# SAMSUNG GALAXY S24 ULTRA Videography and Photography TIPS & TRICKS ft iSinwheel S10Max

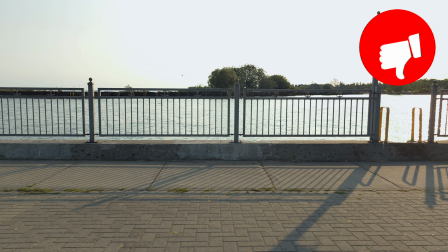These shots look easy, but they are not easy to do so. They always take a few takes to get them right.
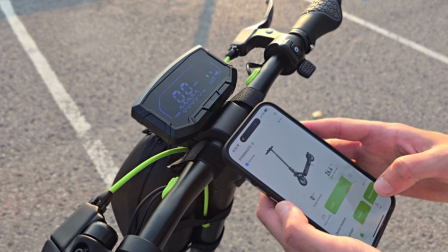This scooter has cruise control, so the easiest way is to enable it at slow speed.
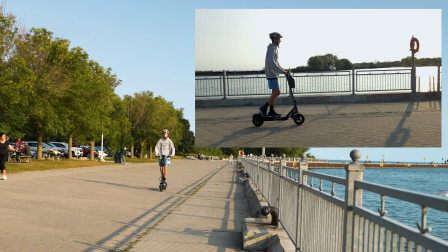The speed will be consistent, making it easier to follow. The gimbal is set to pan follow mode.
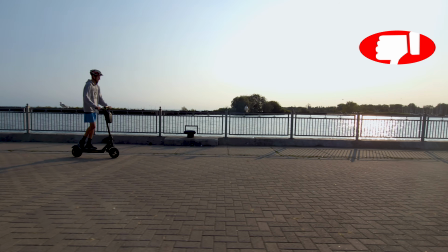What really makes the shot is the framing. You don't want to have too much head and ground space.
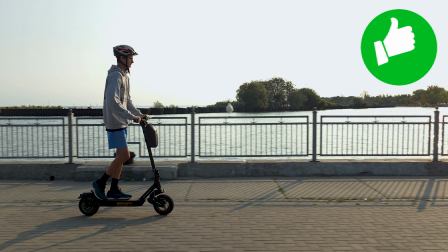There should be just enough of the space above the head and below the scooter. Tom is riding into the scene.
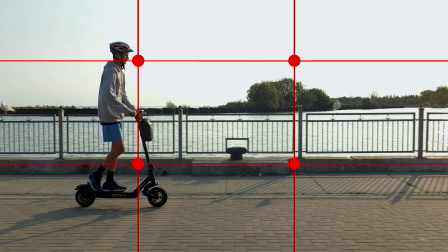That means he's placed on the left side, looking into the frame. The camera is roughly in the middle of his body.
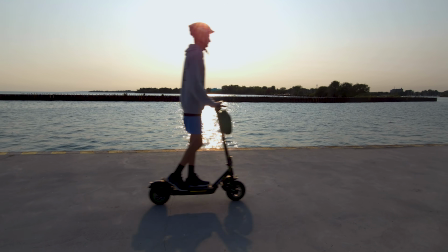If you cannot run or move with your subject, you can just try a silhouette static shot against the sun. Once you master the simple shots, you can step it up by trying a combination shot.
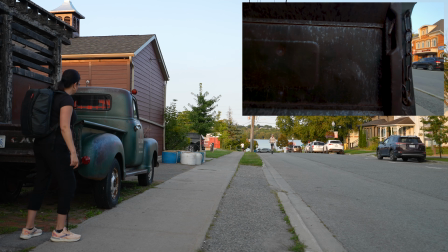Gimbal is in pan follow mode. As Tom will ride at high speed, I will do my best to reveal him,
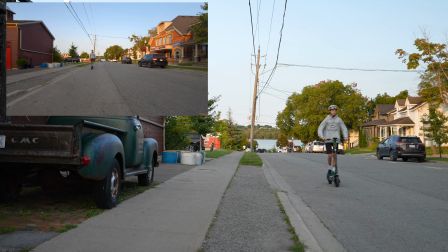cross in front of him, circle around, and then reveal this old car.
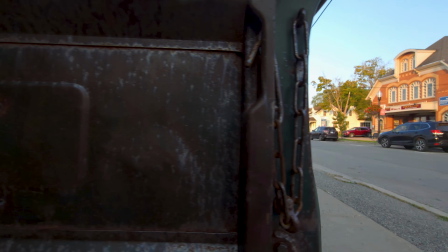This shot requires good timing, and don't be disappointed if it doesn't work out the way you like.
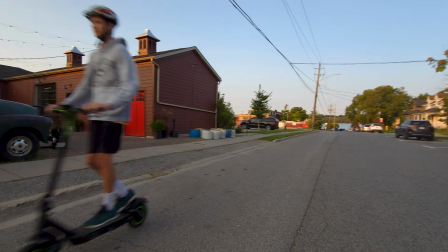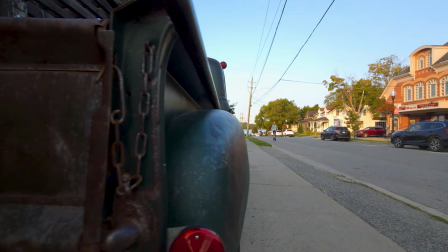Here I was, for example, late. I missed him completely. To have even more fun with this shot, let's add some speed ramping.
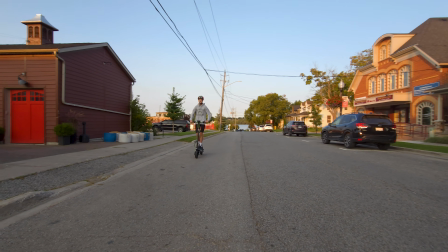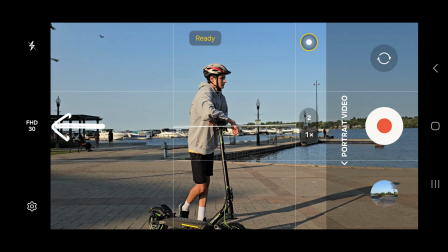Let's dive into portrait video. Portrait video is only available at 4K or 1080p at 30 frames per second. If my whole video was filmed at 30 frames per second, then I wouldn't have to do anything. I would just film at 30 frames per second. But my timeline is in 24 frames per second.
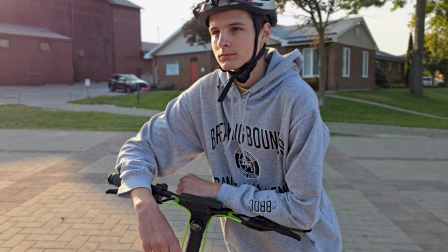I'm going to take an advantage of 30 frames per second with the intention of slowing the footage down 20%.
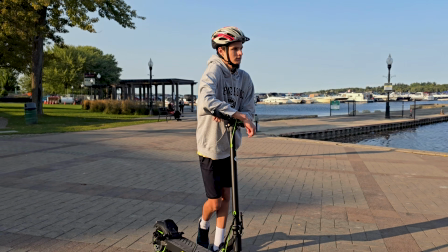This is going to give us a little bit of a slowed down, soft, dreamy look.
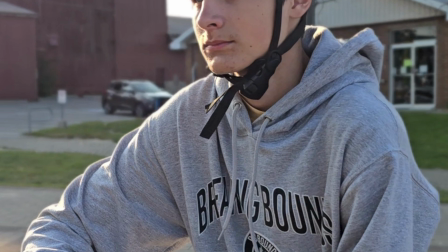Once you enable this mode, make sure to check the edges of your subject.
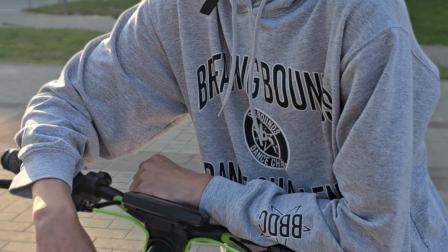If the edges are a bit smudged, then the effect is too strong.
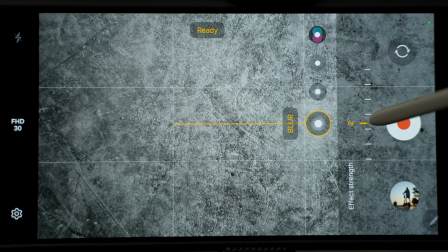You need to ease up a bit, just bring it down.
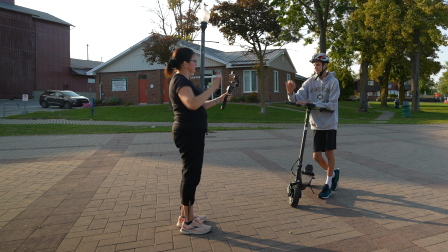Whenever I need my talent to be perfectly centered, I take advantage of an AI tracking sensor.
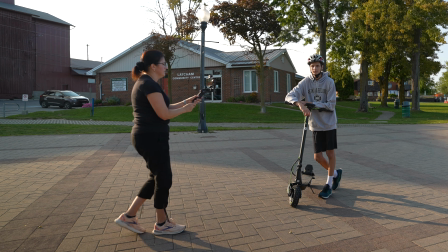Once Tom shows an OK sign, the gimbal starts tracking him automatically.
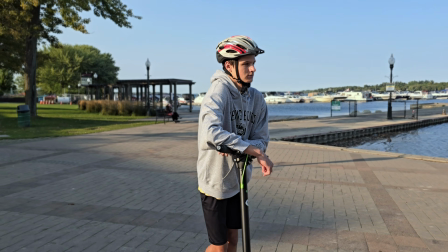This way, I don't have to think about framing at all, as the gimbal does all the work for me. All I have to do is think about what shots I'm going to do.
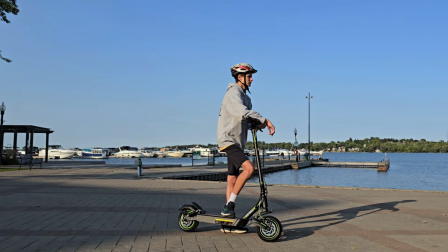For example, this orbit shot. I can also try low to high, passing by and going low again.
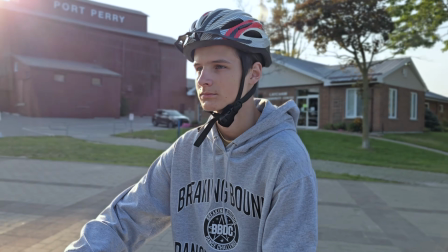These are very easy shots to do thanks to the AI tracking sensor. Let's stay with portrait, but this time photography.
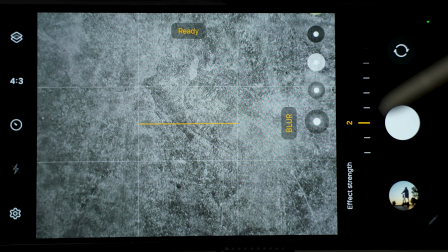In portrait mode, I prefer to keep the blur effect only at strength number 2.
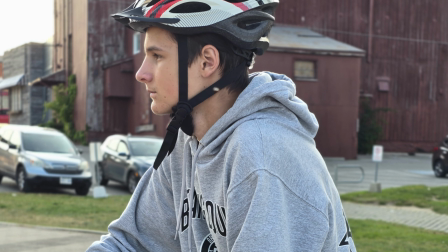The background will be nicely blurry, while the edges of the person will stay sharp and not smudged.
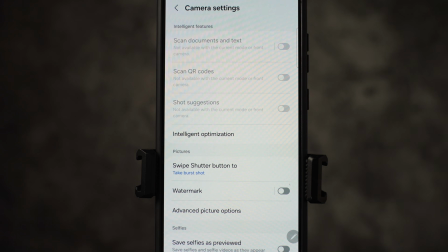Let's go to settings. If you don't have a camera assistant app installed on your phone,
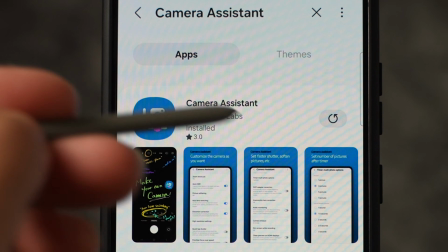I highly recommend getting that one in the Galaxy Store if it is available in your country.
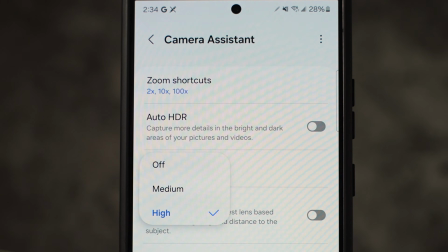When it comes to photography, there is one setting that I recommend enabling in the camera assistant app, and that would be picture softening. I have it set to high.
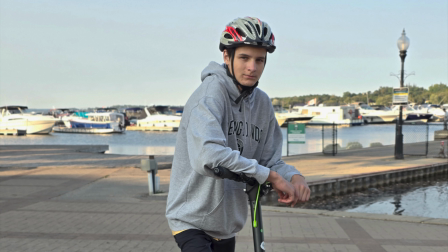The photos will not be so over-sharpened as we normally get with smartphones. Another option for filming portrait shots would be using add-on lenses,
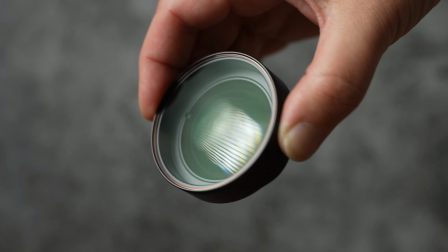such as this freewheel telephoto lens.
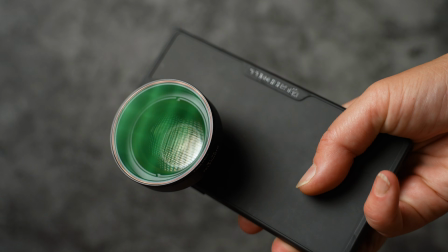This lens with this phone is too heavy for this gimbal, so I can only film handheld or use a tripod.